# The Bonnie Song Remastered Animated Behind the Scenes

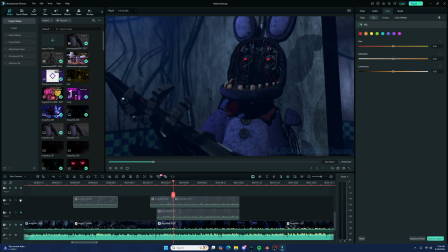12:27 And I had a problem with the guitar, where it would constantly be in his hand, so I would have to re-render it constantly. It's so annoying. This is... yeah.
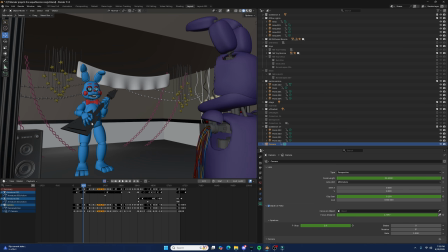12:41 Right here. I'm not gonna add Toy Freddy and Toy Bonnie. Freddy and Toy Chica back.
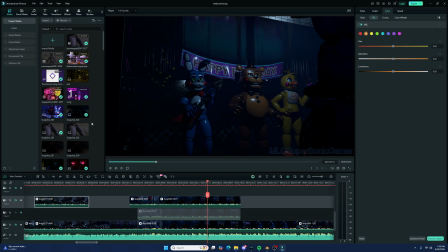12:46 Originally, I actually also was going to do the thing with them with the black eyes. I'm guessing it's not here, so I can't show you.
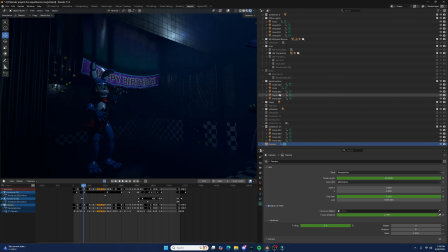12:57 Because I thought it made it look more dead, but I decided last second to go against it. Let's go this.
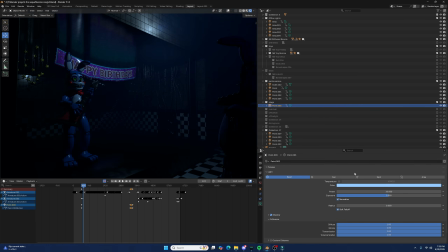13:03 Boom. Right here, 20 single light. You see, originally I was gonna have it like this.
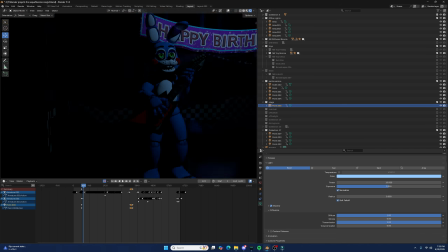13:11 I think, at least. I don't remember. Yeah, right here, like this. I got rid of the glossiness because it just looked weird against Freddy. But look, it looks, everything looks so much more dead. But I realized I added it back.
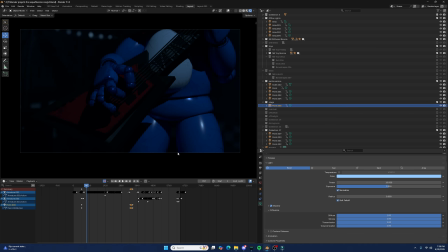13:26 Yeah, it looks a lot better. You gotta admit. Same for the depth of field. I mean, it was always there.
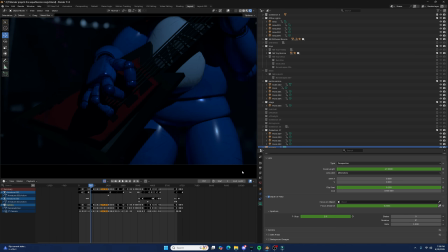13:32 Because, I mean, originally I wasn't animating with it, but I added. But I think when I was doing the shot, I already was using depth of field. But I think it makes a big difference. I'm not gonna lie. I don't know if any visible here, but I think depth of field helps a lot.
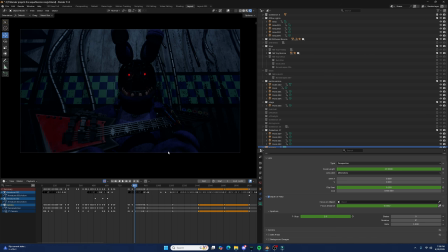13:49 And then we go to the shot with Bonnie with his guitar. Someone asked me how is he holding up with his wires. I said they're thick wires. Them being thick has nothing to do with it. Just don't question it, guys. This is FNAF on Bonnie's guitar, not Toy Bonnie's. They have like the same guitar, but you can tell.
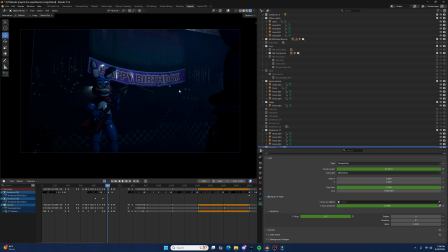14:09 So Bonnie's more shiny. No idea. I just took it off of FNAF on Bonnie. Oh yeah, Toy Bonnie's guitar was a little having weird
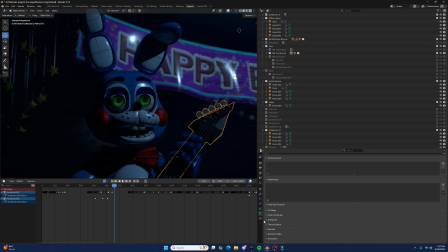14:22 reflectiveness with the lighting, so I did actually make it less shiny, I think.
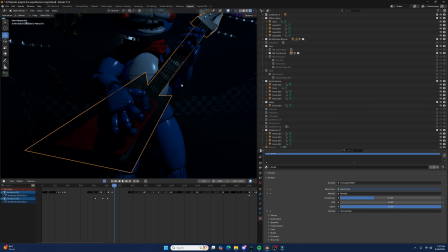14:30 I don't remember how exactly I did it. I don't even remember how I did it. It might have been the roughness here.
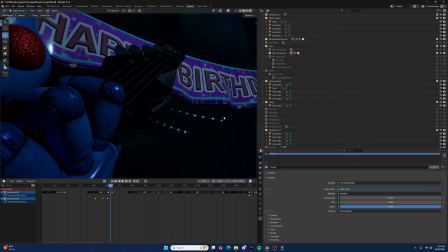14:39 Yeah, you see, this was the problem. I have no idea why it was doing this.
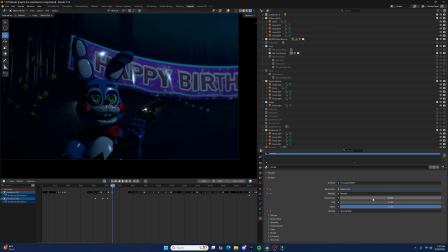14:49 So weird. So I thought, oh, if I get rid of the reflectiveness, boom, I fixed the problem.
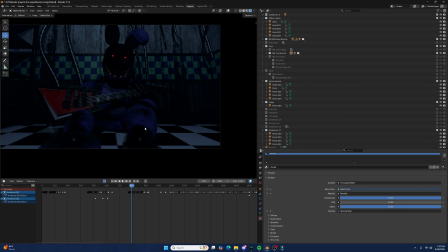14:57 And now on to this shot part, whatever. I feel like some people probably wouldn't like it because it's just nothing. It's a nothing burger, but it's because it's how I imagine. I had most of the song always imagined in my head from what I was doing in 2024.
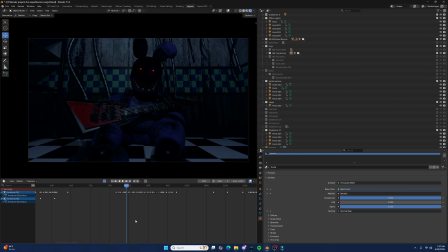15:12 Kind of. I mean, I think, yeah, most of it. I'll tell you which part I didn't.
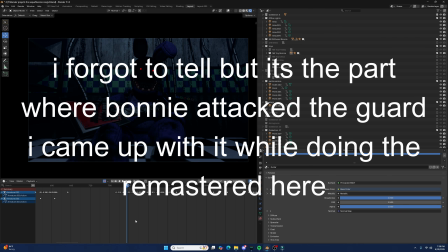15:17 This part, I'm pretty sure I always imagined it like this. It just, there was something else I could have done.
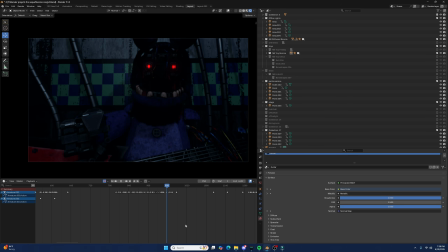15:24 At least from what I can think of. Dun, dun. I'm pretty sure he's not playing that guitar correctly. And I thought of a better way in my head. When I actually started animating, I forgot how I imagined it. I was like, I knew I had it right in my head.
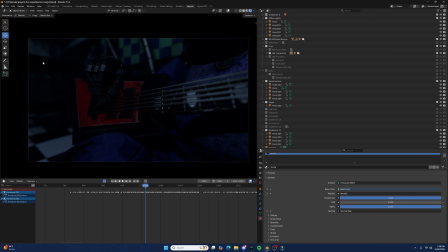15:39 Once I was trying to translate it, I forgot. That's the problem with animating. My biggest strength when animating is just imagining in my head and then transferring it. That's what most people do at first. I'm not special for that. Problem is that sometimes while animating, I would forget how it goes.
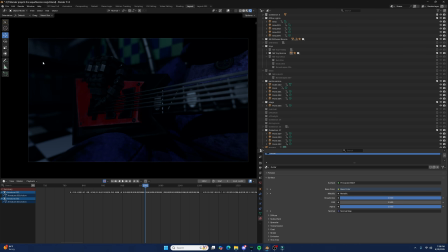15:56 It's not like a storyboard we can actively look at it. You have to try to remember it, but as you do it, you just forget. You get to recreate it, and it causes so many problems. It's definitely, I think, something that occurred in this while making this.
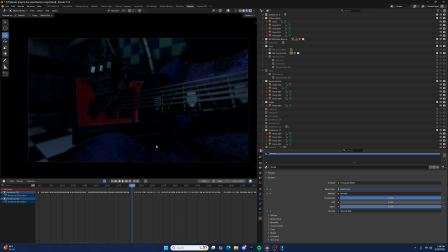16:10 And then you see jump scares. If you could have saw earlier when I was opening the session, save, whatever, same thing. Jump scares was a separate thing. I thought it just would make life easier. It was like the one thing I did separately other than FNAF 1.
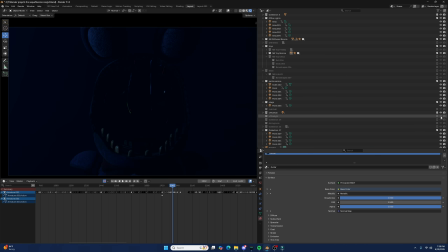16:27 And then here, I feel like I'm missing a light here. Oh yeah, I could know it's because I enabled the wrong one. There we go.
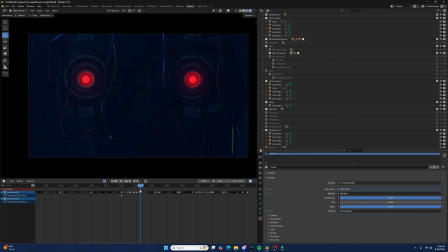16:37 I thought this looks cool. I'm not gonna lie to you. But see, this is a trick of FOV because there is something behind them, and it's the right here. And yet you can't see it. I'm not entirely sure why that happened, but I'm not complaining because I think it looks good.
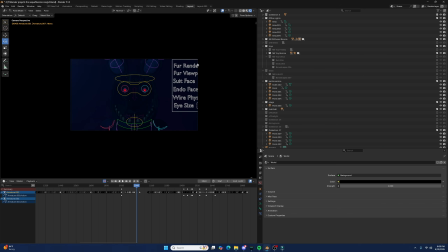16:56 It's a pretty high FOV. Like the camera's like back here.
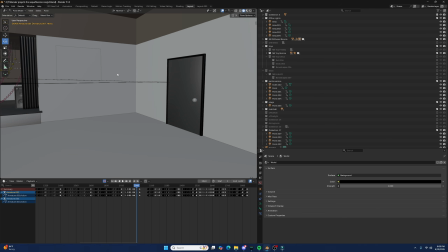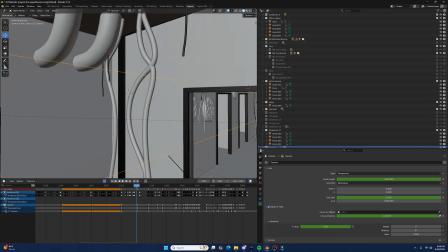17:08 Yeah. Yeah. Goes pretty far.
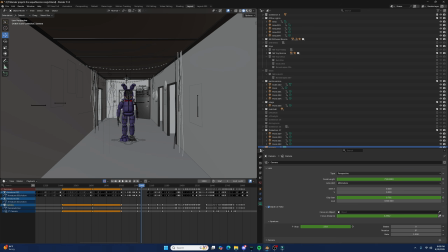17:14 Let me show how it looks like. I need to re-enable the endoskeleton real quick.
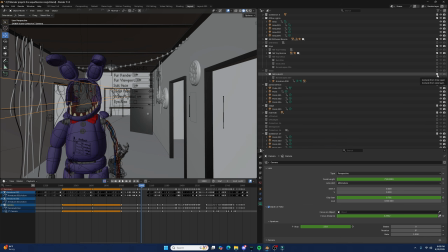17:21 Okay, then enable it. I don't know why it does that. Okay, there we go.
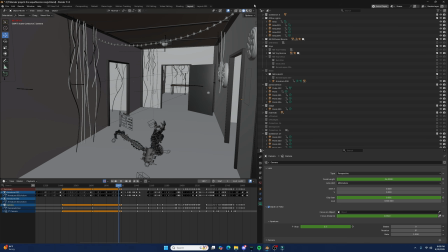Now with red glowing eyes, I'll be your
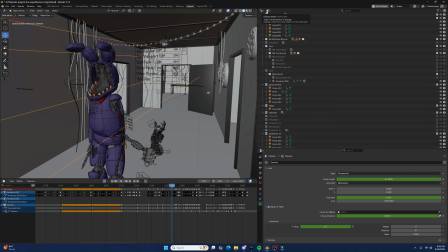17:39 demise as my endoskeleton decides.
And here,
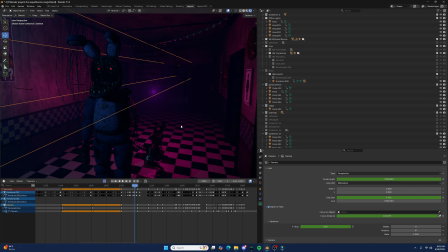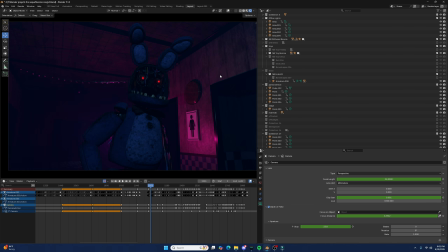17:52 it's the lighting in the shot, not necessarily the best. I was thinking getting rid of the pink dot one, but I thought it looked better if it was pink rather than blue. So it's a bit of a weird thing, but I didn't really slightly changes here. And then changes here. Because I thought the purple in the back was a little nice.
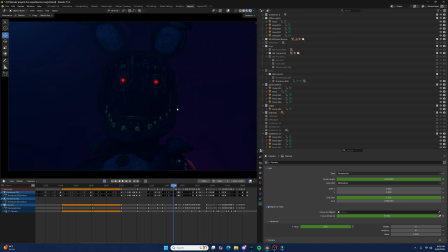18:11 I mean, it's pink, but it makes a purple color. And then right here, I need to enable the lights. And this right here is the thing for the Toy Bonnie part at the end. Boom. Let me disable the endoskeleton so no lag.
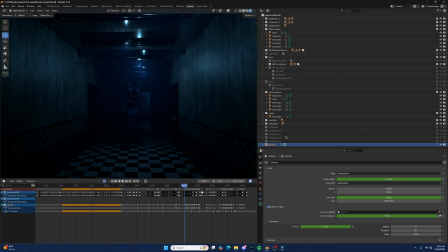I just from scratch. It was a bit difficult.
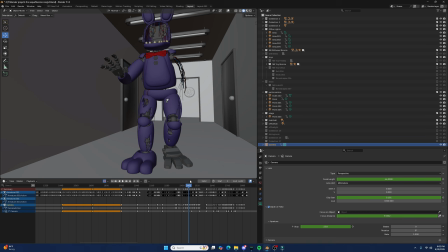18:39 And something I hope you didn't notice the video. His feet.
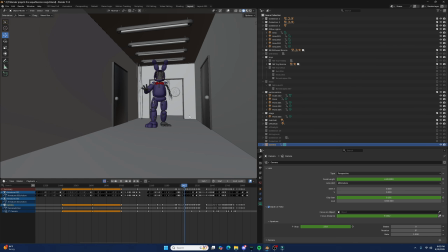18:46 They slide against the floor. They are a little weird at first.
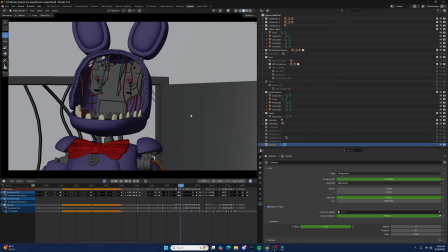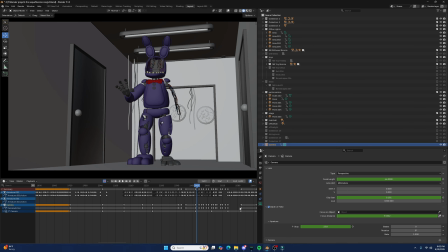18:58 Actually, I think that might be a small problem there because I don't think that was visible.
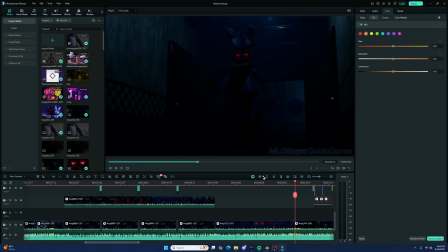19:04 Let's see. Let's look real quick. Is that how it goes?
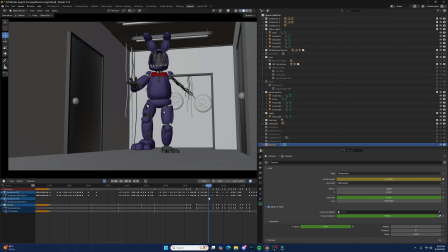19:11 No, I don't think his foot does that weird jump. Yeah, why does it do that?
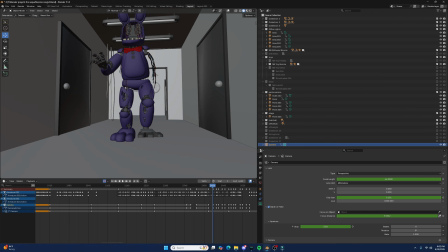19:18 Okay. This is just a problem with Blender because that was not.
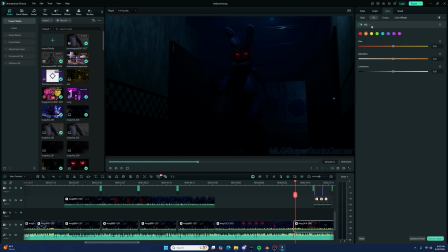19:23 I'm pretty sure you can't see it because it's dark. Let's see. Does his foot do that weird little jump?
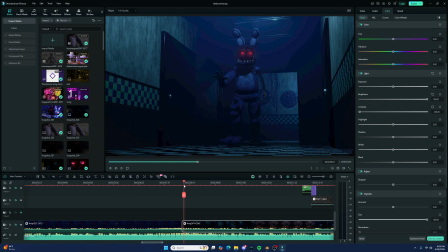19:30 No, it doesn't. Look.
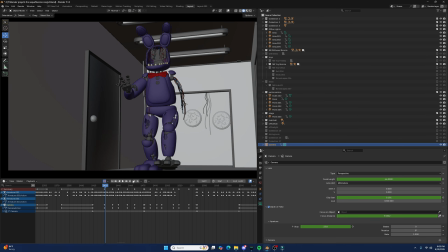19:34 I don't know why.
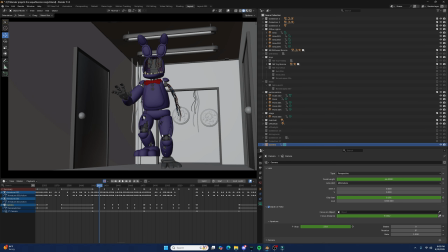19:38 Probably like Blender's doing this weird thing where sometimes it would just ignore previous frames, and I think something can happen like that. So that's why his foot suddenly jumps weirdly like that.
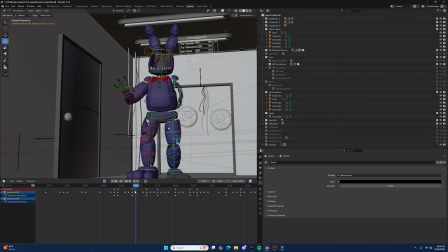19:51 What? No, that's not even. Did I actually add a frame?
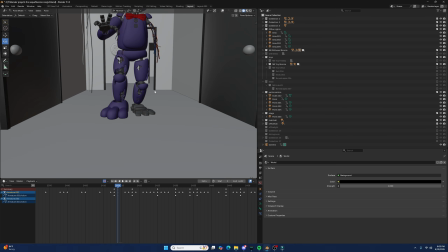20:00 Okay, you know what? Maybe because I added an extra frame. Okay, whatever. Here's how it looks.
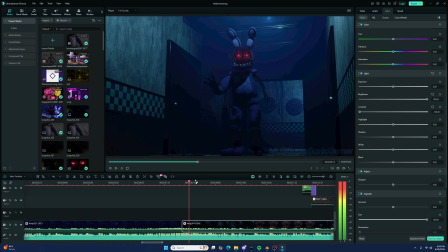20:08 And it's for this one to look the best. You can't really see it in the video. He slides against the ground, yes.
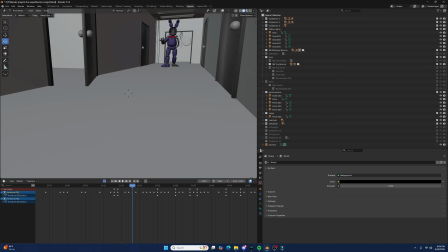20:18 But whatever. You know, very important thing.
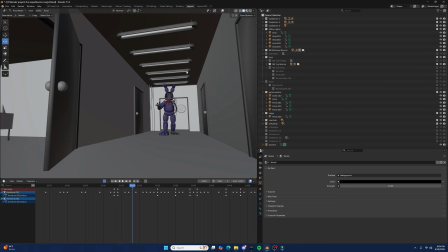20:23 Make sure to prioritize what the viewer can see, not what they can't see. Because if they can't see it, what's the point? So if the legs look better, moving a little faster than they should on the camera, then do that.
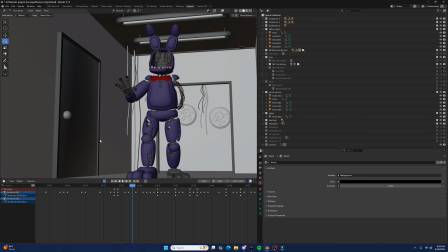20:37 Because, like I said, you can't see the floor. You can see it here at first, but then you lose sight of track of it immediately.